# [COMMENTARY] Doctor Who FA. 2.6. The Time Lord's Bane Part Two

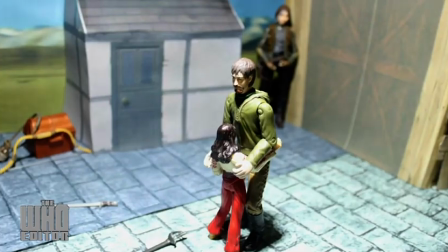there was actually a point where I was sort of thinking maybe
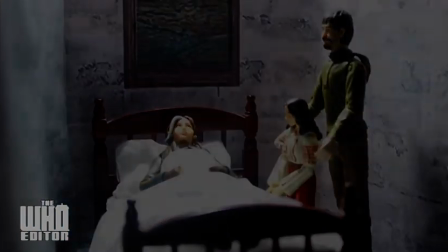have Godfrey turn gay I'm not sure if it would have worked from
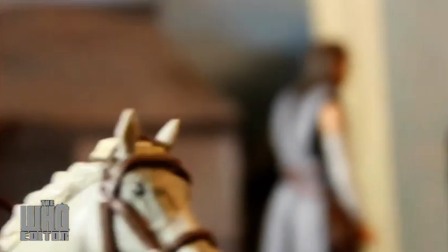his entire story arc or character development uh in the entire series but at
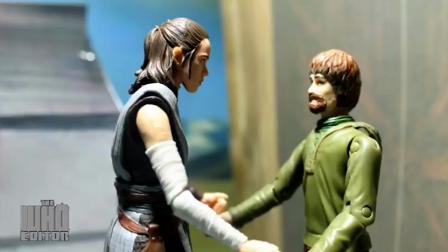one point I but once I found out that the voice actor Ethan Burke was actually
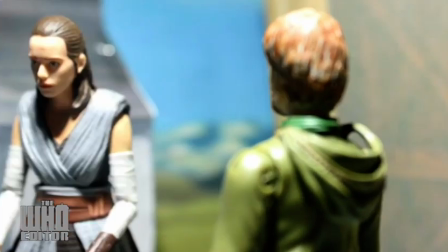gay himself I thought it would have been nice to have Godfrey turn gay but I'm I'm I'm open to suggestions I
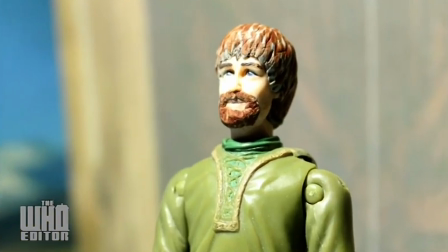guys think do you think godfrey being gay would have worked or not in the story i mean leave in the comment i actually i actually really want to know do you think
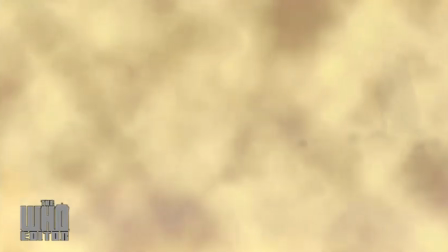um godfrey would have turning gay would have helped or do you think it would have been better if he just stayed heterosexual
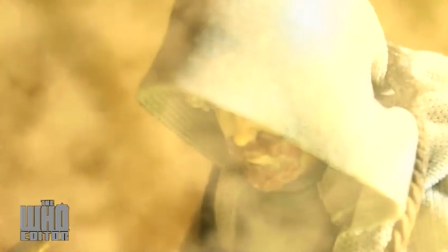um and uh yeah yeah basically yeah he is he's there
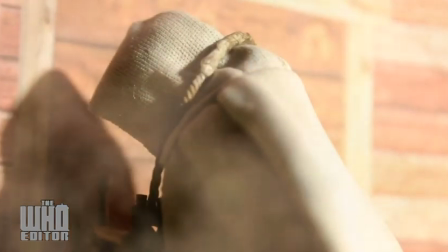he's gone back to the place because basically he's had like his his last um couple of days you know he's
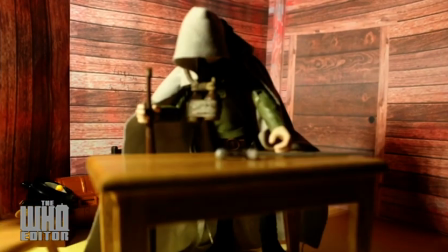gone old he's lived his life so he's decided to remain the rest of his life back to the bar and in doing so when he gets back he hears the TARDIS he
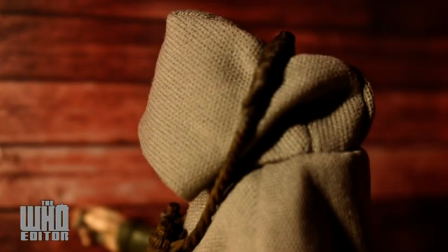walks out and um I actually wanted to get like a big close-up of the TARDIS rather than showing the actual
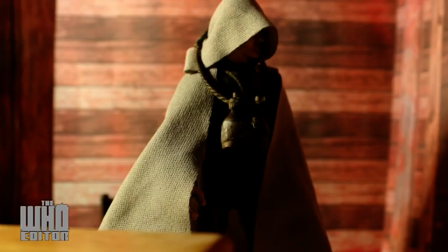doctor just have the TARDIS so close and the idea was it was going to cut to cut to the TARDIS almost like oh man you know I kind
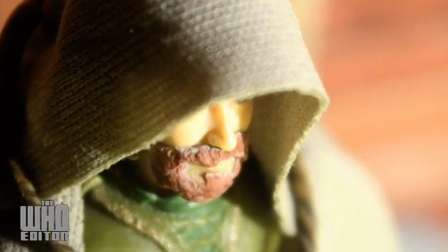of wanted to raise the audience's expectations uh to that maybe the doctor's alive maybe it's a new doctor and then all of a sudden cut
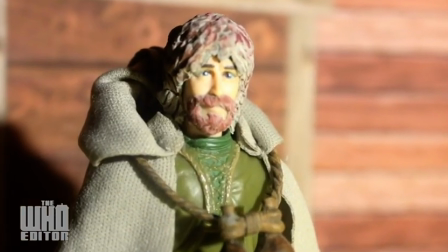um but the idea for the idea of not actually showing the doctor was just to give keep it open maybe it's the same doctor maybe it's a new
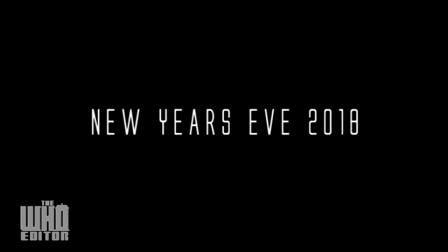doctor but uh and you know it was you had to wait until new year to find out so there you go guys that is uh
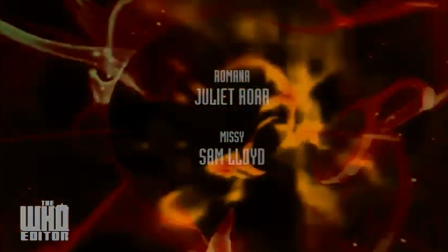my commentary on the series two finale i hope you guys enjoyed the amount
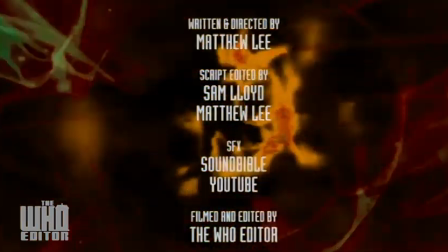of talk i went into doing the changes and the script writing in the production work on this entire episode.
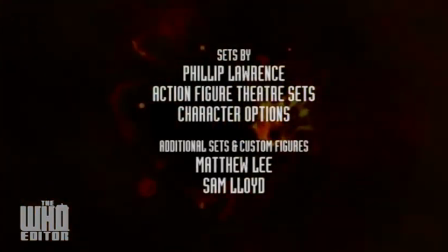Be sure to join me next time for the last of the figure adventure commentaries.
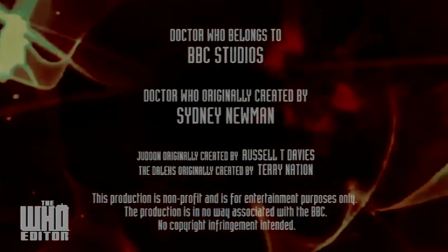My recent Doctor Who figure adventures and a new year special, Great Spirit of Adventure.
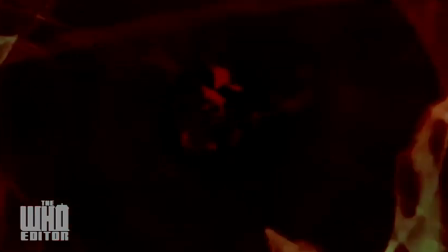So I'll see you then. Take care.